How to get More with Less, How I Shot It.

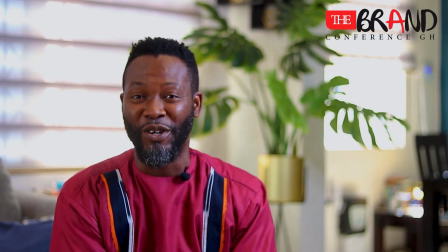4:08 When I got into the space,
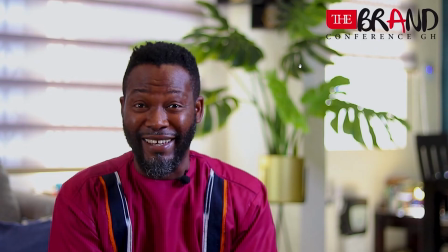4:10 one of the things that I saw that caught my attention was the fake plant that you could see right behind Ajit Anand. And it was one of the things that the moment I saw it, I knew that this was definitely going to be my shot. Because there's something about fake plants that when they are out
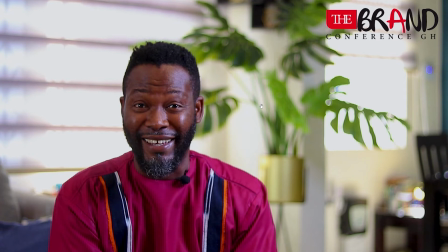4:31 of focus or when you put them behind a subject, the way they blur at the background, it gives it a very nice look. So it was one of the things I was going to incorporate into my video somehow. So what I realized was that there was a dining room right behind Ajite Anand. Because I wanted more depth, I knew I had to bring in this particular part.
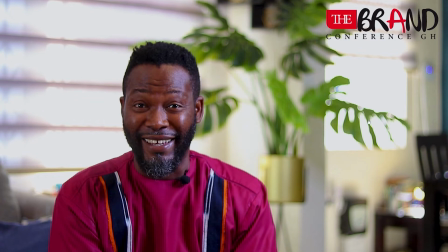4:57 So it was one of the things that I considered when I entered into the space.
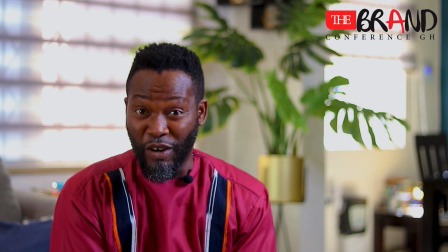5:02 As I said earlier on, because we just took a ring light in there, and the only source of additional light that we had on us that day, I asked Ajitianan if he could put the lights in the space on,
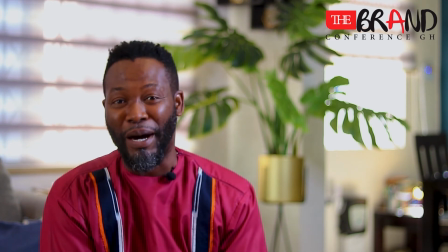5:16 and he did. So when I set up my camera, checked my camera, and I realized that the shot was already looking good.
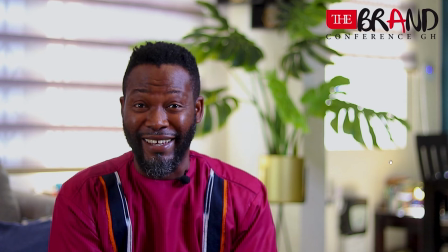5:23 I just had to position the ring light on my far right just to give this particular side of his face a little bit of a pop.
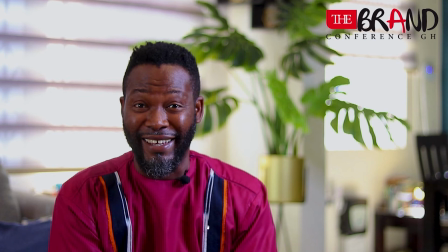5:35 And the reason why I positioned Ajit Anand right here was that there was another window here, and I knew that was going to light his face, so I positioned him here.
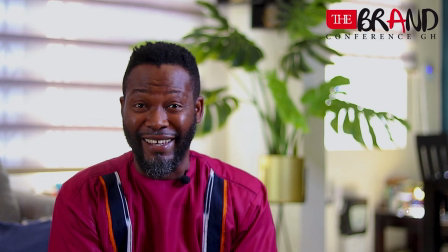5:47 And because there was no light from this direction, that was why I placed my ring light over there. These were some of the things that I considered when I got into the space. So the rest of the things that we had to do was to push the couch a little bit forward,
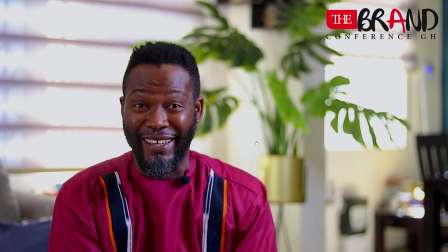6:07 so the depth behind the subject was far enough to create that awesome shallow depth of field that you could find here. So I had to also let him come forward a little bit, and the other things that I did was just a minor tweak and adjustment in the camera settings,
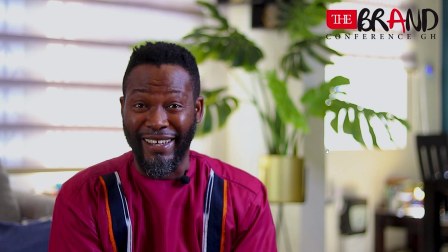6:29 making sure I'm following the right shutter speed that I'm supposed to use, because I was shooting at 24 frames per second. I had to make sure my shutter speed was 50, and I also had to make sure my ISO2 was on point.
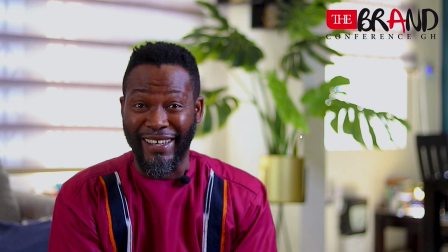6:44 So these are the minor things that I considered on the day, and that was how come I was able to produce this awesome video. So guys, that will be all for today. If you enjoyed today's video and you've not subscribed yet, please consider subscribing and put on your notification bell so you get notified anytime I post new videos. And thank you for watching. See you soon.